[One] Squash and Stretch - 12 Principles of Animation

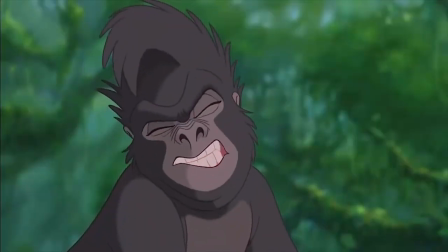[4:16]
It helps us portray our movement's arcs to the viewer as well.
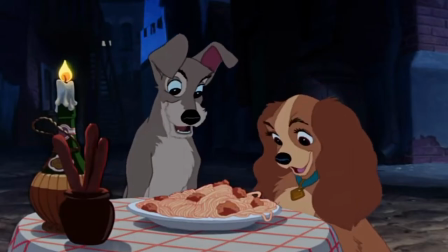[4:19]
Most rules are designed to be broken strategically, but one you should avoid breaking is squash and stretch always have to follow the action's arc,
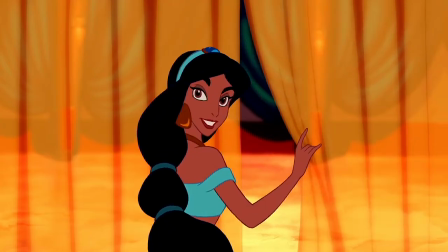[4:28]
whether dragging behind to where the object used to be or stretching ahead to lead the action.
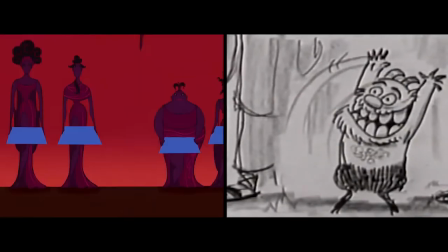[4:34]
If you want to get fancy and are tempted to break away from the arc, you have the option to instead give your squash and stretch a secondary arc.
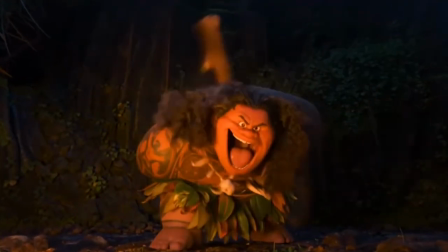[4:42]
Mind you, the main arc will still need some squash and stretch to maintain believability.
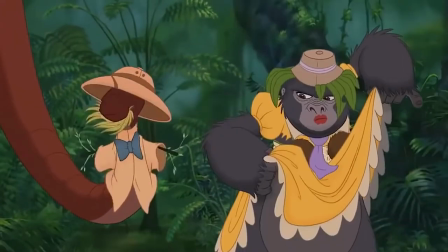[4:47]
But that doesn't mean we can't also give our animation a secondary squash and stretch arc to complement the main action, so long as it isn't a distraction.
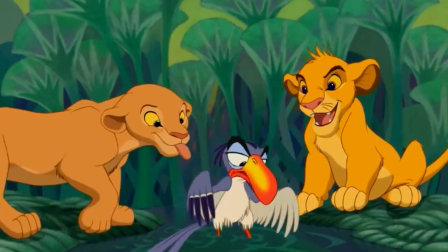[4:56]
Squash and stretch also helps us emphasize the contrast between our poses.
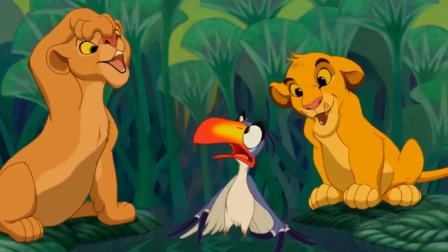[5:01]
Even the smallest weight shift could be turned into a grandiose action with the help of a little emphasis,
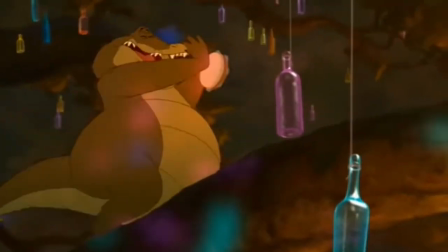[5:07]
your character and animation style permitting, of course. When it comes down to it, squash and stretch is everywhere.
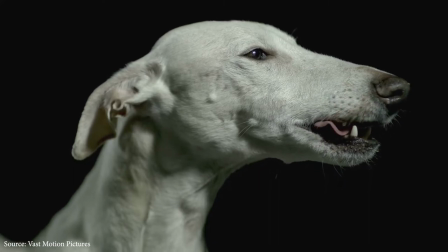[5:14]
We see it in our busy day-to-day lives and in the media we wind down with at the end of the day.
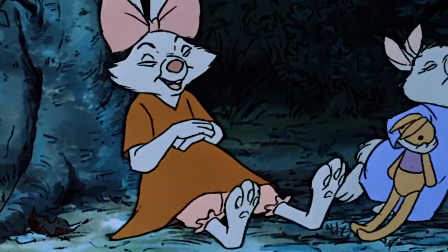[5:19]
It's so ingrained in the back of our minds that unless someone pointed out its existence, there's a good chance we still wouldn't have a firm grasp on it to this day.
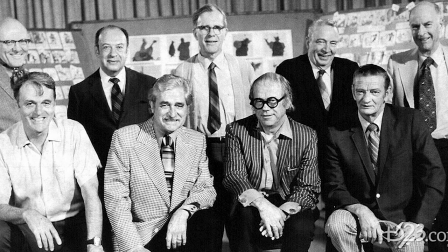[5:28]
But thanks to Frank and Ollie and the rest of Disney's old men, we have the opportunity to unlock its true potential.
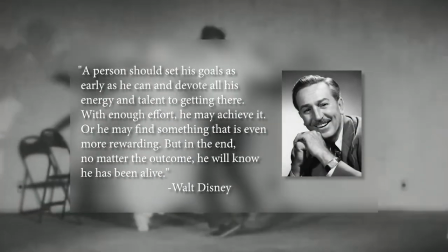[5:37]
A person should set his goals as early as he can and devote all his energy and talent to getting there.
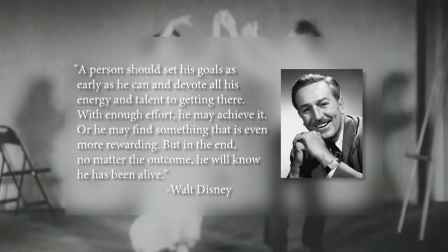[5:42]
With enough effort, he may achieve it, or he may find something that is even more rewarding. But in the end, no matter the outcome, he will know he has been alive.